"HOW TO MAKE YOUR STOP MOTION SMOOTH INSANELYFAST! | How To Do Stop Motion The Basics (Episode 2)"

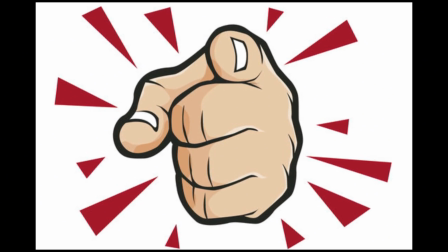0:00 Have you ever asked the question, how do I make my stop motion smoother? How do I make it look right?
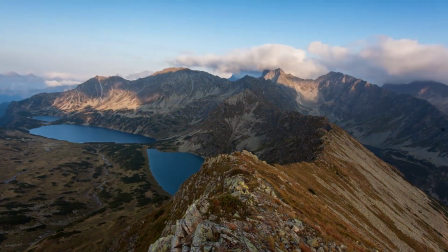0:05 How do I make it look like a video? Well, today's video we're going to be answering that question, and many other questions as well,
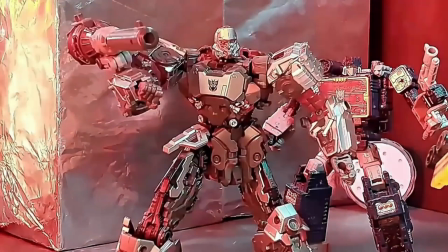0:11 because I think you guys have, because if you click on the video, this is a video about stop motion,
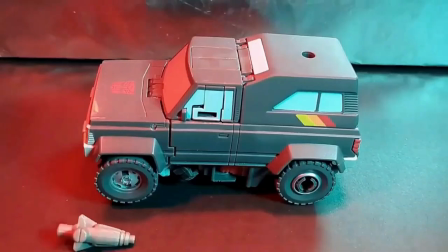0:16 the basics on stop motion, and this is part 2 of a series I'm doing. Part 1 will be linked in the description, or just right the last video I posted on my channel.
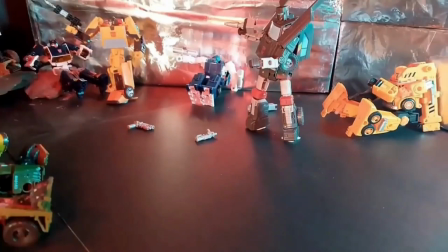0:23 And yeah, today we're going to be talking about how to make your stop motion smoother,
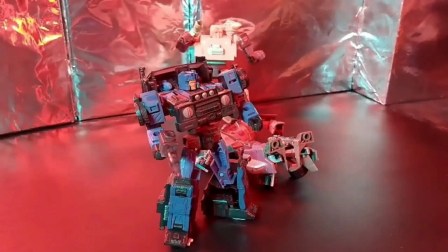0:29 how to set up my camera to take pictures, how to do angling,
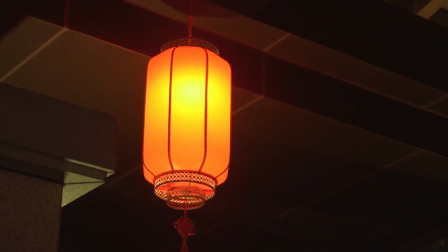0:33 how to light the scene, how to even manipulate things so it looks like something that actually isn't happening,
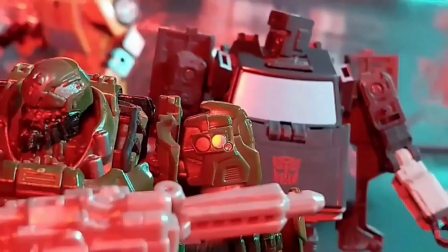0:41 but it looks better than you trying to do what you could, because it just looks better.
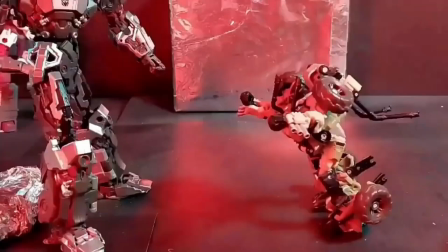0:48 I don't know how else to say that, but yeah, we're gonna get right into it.
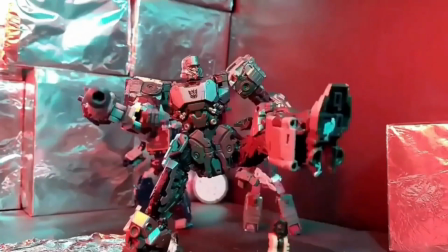0:51 We're gonna first get into set, like lighting, and I'm gonna show you a super complicated set for the next episode of the Lost Autobots, which if you haven't checked out yet, go check that out.
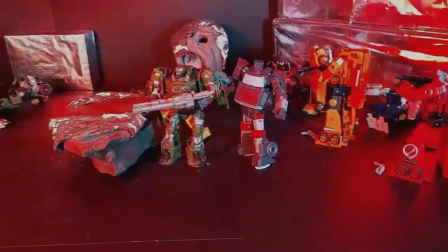1:00 It's my stop motion series. But you need a simple one, which I'm gonna explain in the video and whatnot.
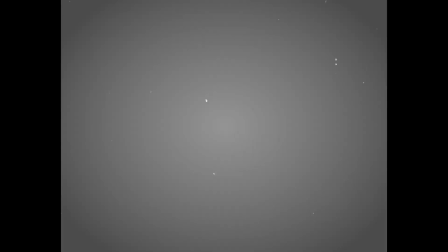1:05 But yeah, I hope you guys enjoy this one. If you guys really do enjoy it, please let me know.
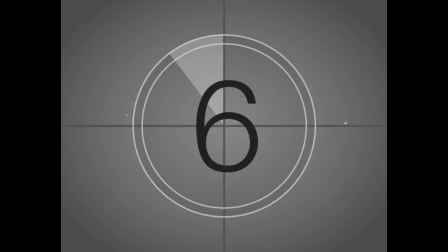1:09 I want to know if I'm doing a good job with teaching you guys, and if you guys learned anything, let me know, please. So yeah, hope you guys enjoyed the video, and we'll see you in a sec. Alright, so getting right into shooting a video.
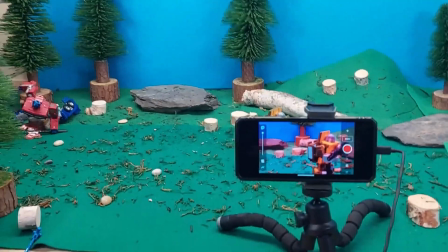1:23 Well, surprise, that's not gonna happen first. So the first thing you're gonna want to do are all these lovely adjustments.
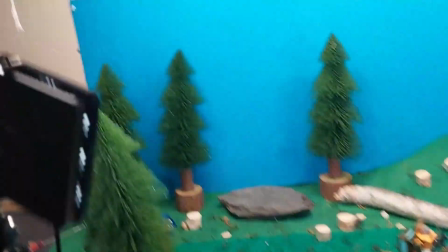1:30 So picking up from the last video, you have your shot lights.
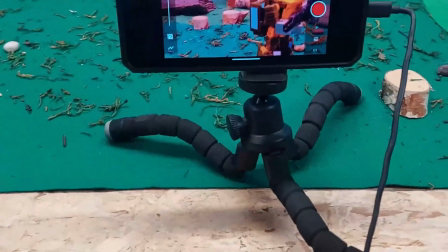1:33 You can get these off of Amazon for 40 bucks, like I said in the last video. You have your lovely tripod, your lovely phone, and I would really suggest plugging your phone into the cord,
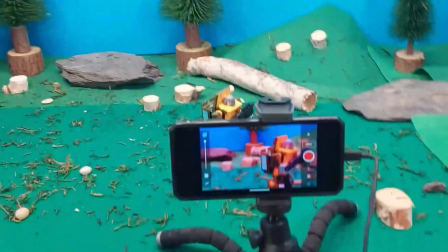1:42 just because you won't notice. If you're filming for like 2 hours or 2.5 hours, your phone battery just dies just like that.
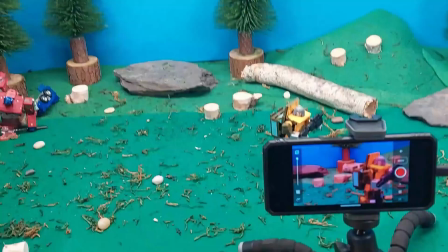1:50 So like, you really want to know how much the percent it is, and you don't want to have to die mid-filming, because then you have to move everything even if you're not done the scene,
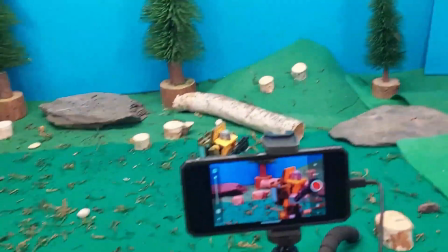1:59 right? So it just kind of sucks. So that's why I always keep my phone plugged in.
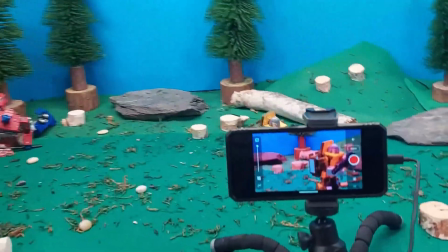2:04 So for this tutorial, we had to bring out the shitty phone.
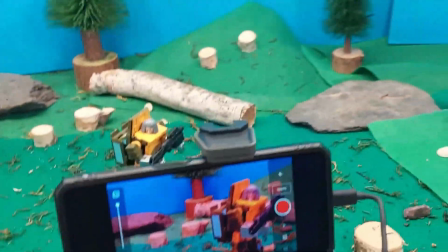2:09 Oops, my bad. But the crappy phone right here, it's a piece of garbage.
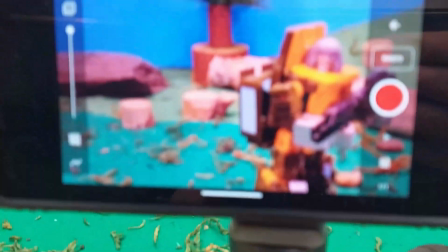2:15 As you can see, the camera quality is not what you see here. To this like orange, and this is actually there.
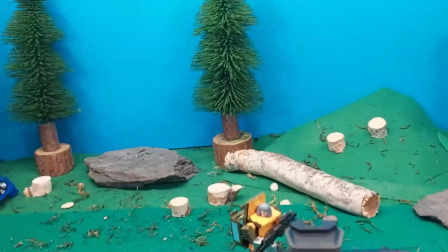2:22 We're using a big backdrop for episodes 5 and 6. Obviously, you don't need to have this.
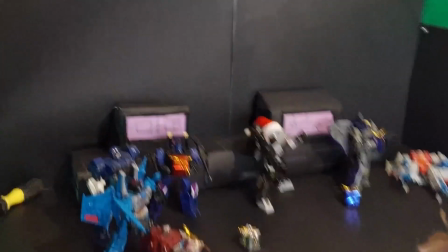2:28 Again, like I said before, you can have something like this for the Christmas special. Yes, I haven't touched it since the last video.
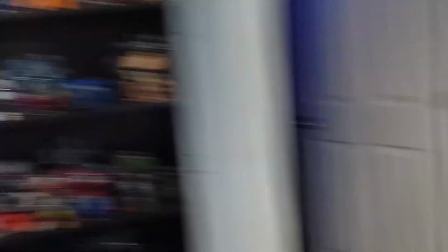2:32 Same with this. I haven't touched that since the last video, and this is a week later. Anyways, you can include all this stuff.
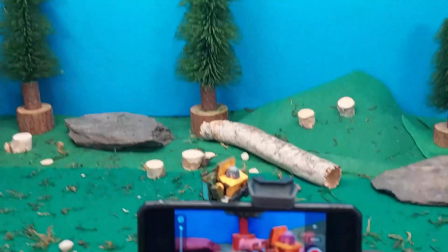2:40 So today's video, we're going to be showing you how to walk and how to use close-up movements.
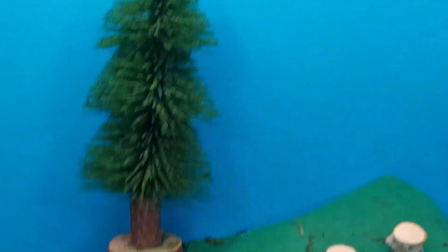2:46 Because I'm telling you, close-ups are the best for stop motion.
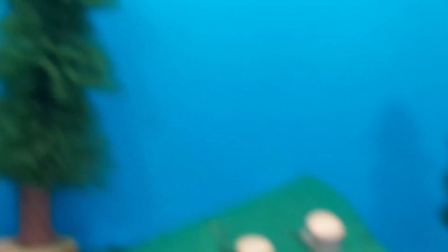2:51 This shot looks a lot better than a shot like this,
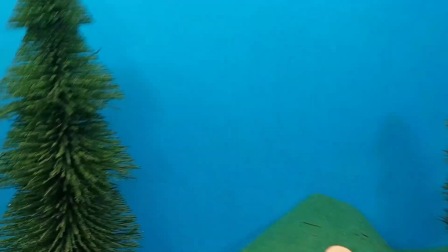2:55 and him just moving back and forth shooting, because here you really see the depth of the figure.
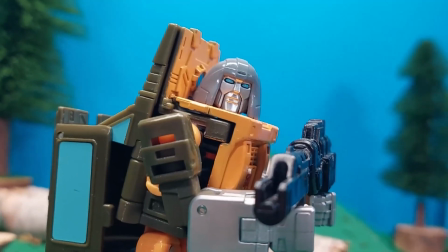3:00 You see the gun, you see the head, you see the arms, but you don't see the legs.
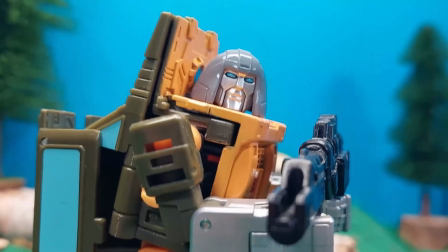3:04 And that's something that's really good about doing close-ups, is you don't have to see all the little attributes in the character.
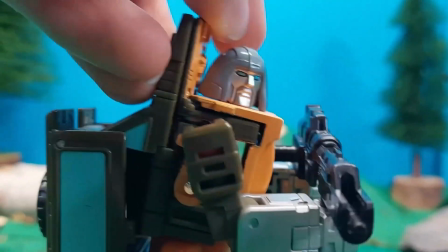3:09 You can kind of just have him like here, and he's going to be moving back and forth, and you can't tell that you're just moving him back and forth.
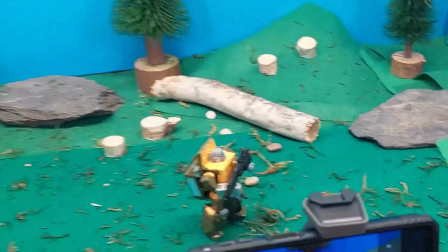3:15 It looks like he's actually going there with his legs. And that's the thing I'm going to show you with the movement too.
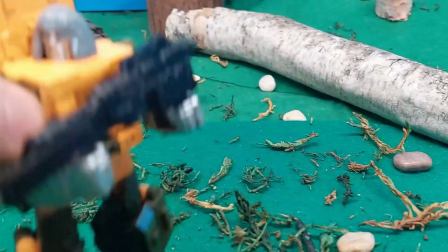3:20 Even when walking, you can have the character, even because this Brawn, if I had a if I had a shot like this of him walking,
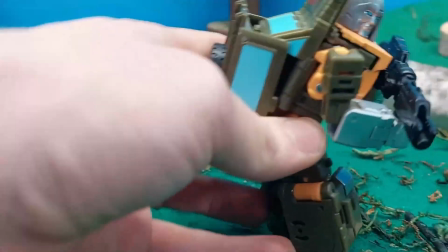3:29 it would be terrible, because this character is such a bad figure for the legs.
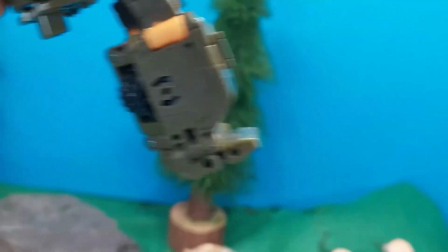3:34 They're just so loose.
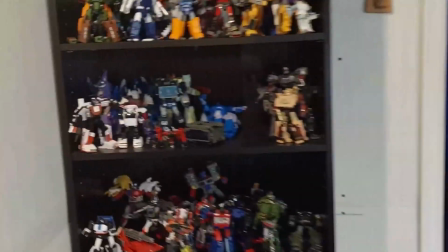3:35 And this is another thing, like, if you're getting figures, I know I'm going off topic, but if you're getting any figures, they need to be able to stand and not have loose joints before you buy them.
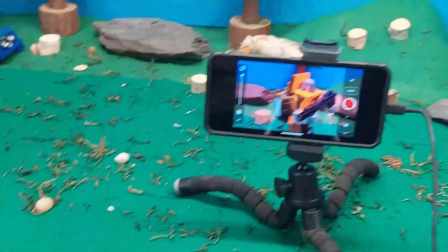3:45 Okay, so when we're right here in this situation, we're gonna shoot one shot of Brawn moving his gun back and forth.
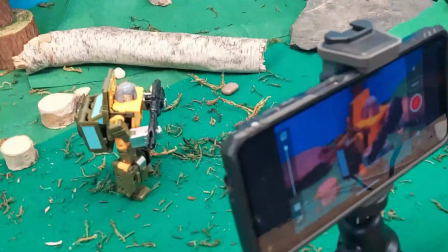3:53 I'm gonna walk you down how to do this frame by frame. So to start, you want Brawn in the position where you can see him here.
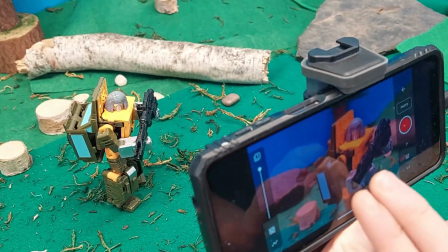4:00 This is still a little bit far from him. So what you want to do is you want to do a little zoom into it.
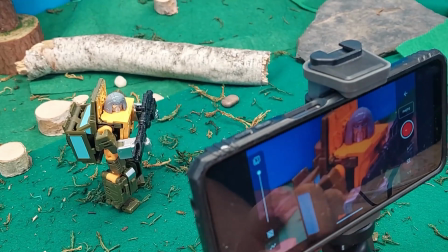4:06 So now that's pretty good.